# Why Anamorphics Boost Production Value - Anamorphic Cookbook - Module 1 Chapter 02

For example, when using a 50mm anamorphic lens, you have the magnification of a 50mm lens on the vertical axis and the magnification of a 25mm on the horizontal axis.
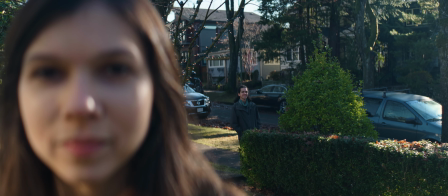What happens when you rack focus is you get a unique type of lens breathing where the
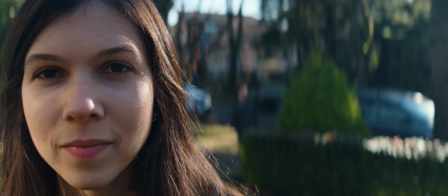image seems to extend or contract much more strongly in the vertical axis, drawing more attention to the elements that are being focused. The third pillar is the one that's both most hyped and criticized. Lens flares. Anamorphic lens flares are such a big deal that they're emulated in film's post-production, in animation,
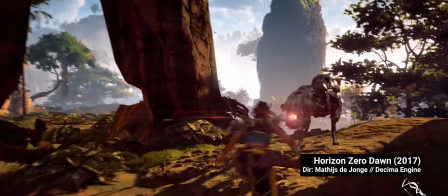and cartoons, and even video games, often to make it feel more real.
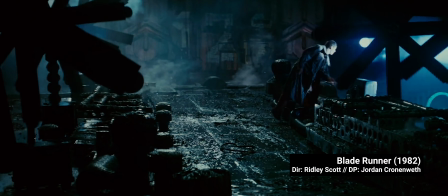The flares we're most familiar with are the blue horizontal streaks, which started with Panavision's C series,
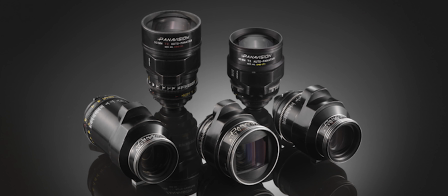one of their oldest and still in use series of lenses. Remember when I said that these things have been baked into our minds?
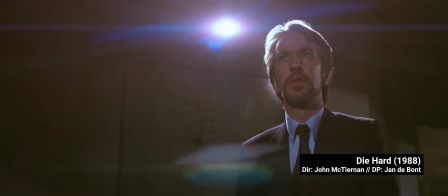C-series have been around since 1968, and as soon as we think of anamorphic flares, these are the ones that come to mind.
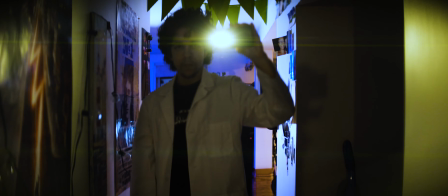Not golden, not green, bluish purple. We'll go deeper into flares later on, but it's important to know that they're a key aspect to the anamorphic look. The fourth pillar is magnification and perspective. Due to the different magnification in the horizontal and vertical axes, we end up with a more natural perspective because we're not using such a wide angle and a close-up framing to tell a story.
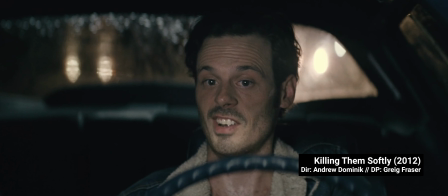Anamorphics allow us to see the characters up close, get a good sense of their surroundings, and still keep the two things separated. Also thanks to the waterfall bokeh that we just talked about.
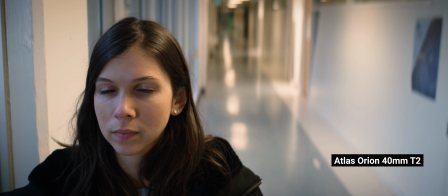When shooting scope, the focal lengths and angles are more natural when compared to a matched framing in spherical.
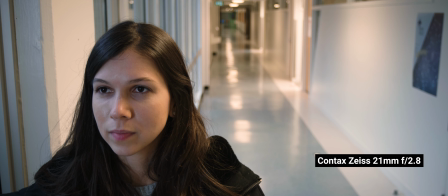In spherical, we need a much wider lens, meaning not only the depth of field is much greater, the perspective lines are stronger, making the image look distorted. The character's shape feels unnatural from having a wide-angle lens so close to them.
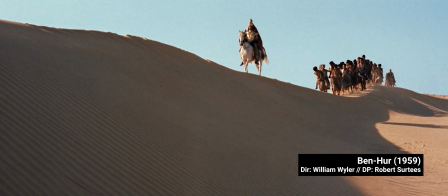Many believe anamorphics are made for big outdoors and epic shots, but they can also create a strong, intimate scene.
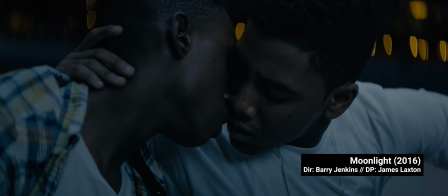The reasoning for this is the tighter depth of field and more natural perspective contribute to making the characters feel isolated from the rest.
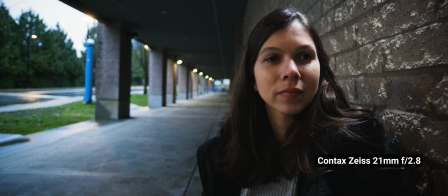With larger sensors such as full frame and medium format, the perspective lines are even less angled,
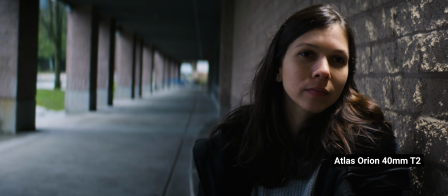the magnification is more natural, and the depth of field feels like what we get from our eyes. Anamorphic photography was also called poor man's 70mm in the past, as it delivered similar results to 70mm film while still shooting Super 35. The fifth and final pillar of the anamorphic look is an organic focus roll-off.
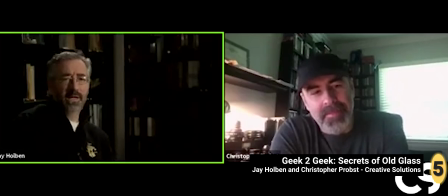As Jay Holben explains in his Secrets of Old Glass presentation, digital sensors don't have the imperfections of film.
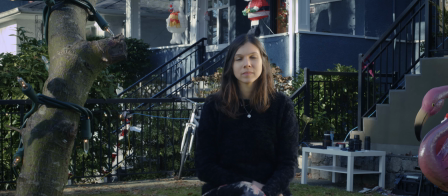This type of perfection, combined with sharp spherical lenses and shallow depth of field,
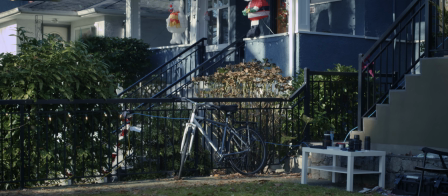sometimes leads to the feeling that the elements in a shot have been cut and pasted onto the background. Anamorphic focus roll-off helps blending in focus and out of focus areas.
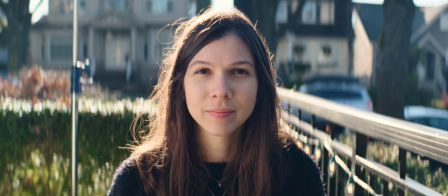The focus roll-off smooths how our eyes transition from the subject to the background, countering the cut and paste feeling that we have from clean sphericals. I'm sure you've said something like, "Oh, that lens is too clinical," or heard someone complain that modern lenses feel sterile or too clean. Anamorphics suffer from many artifacts such as spherical aberration, chromatic aberration, astigmatism, all to be further discussed later. And these artifacts make up the depth cues our eyes perceive in a real-life situation.
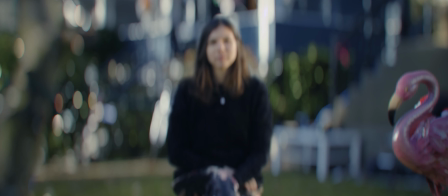These cues allow us to switch focus from one element to the other smoothly on a flat 2D image, the screen, without feeling anything has been pasted onto the picture.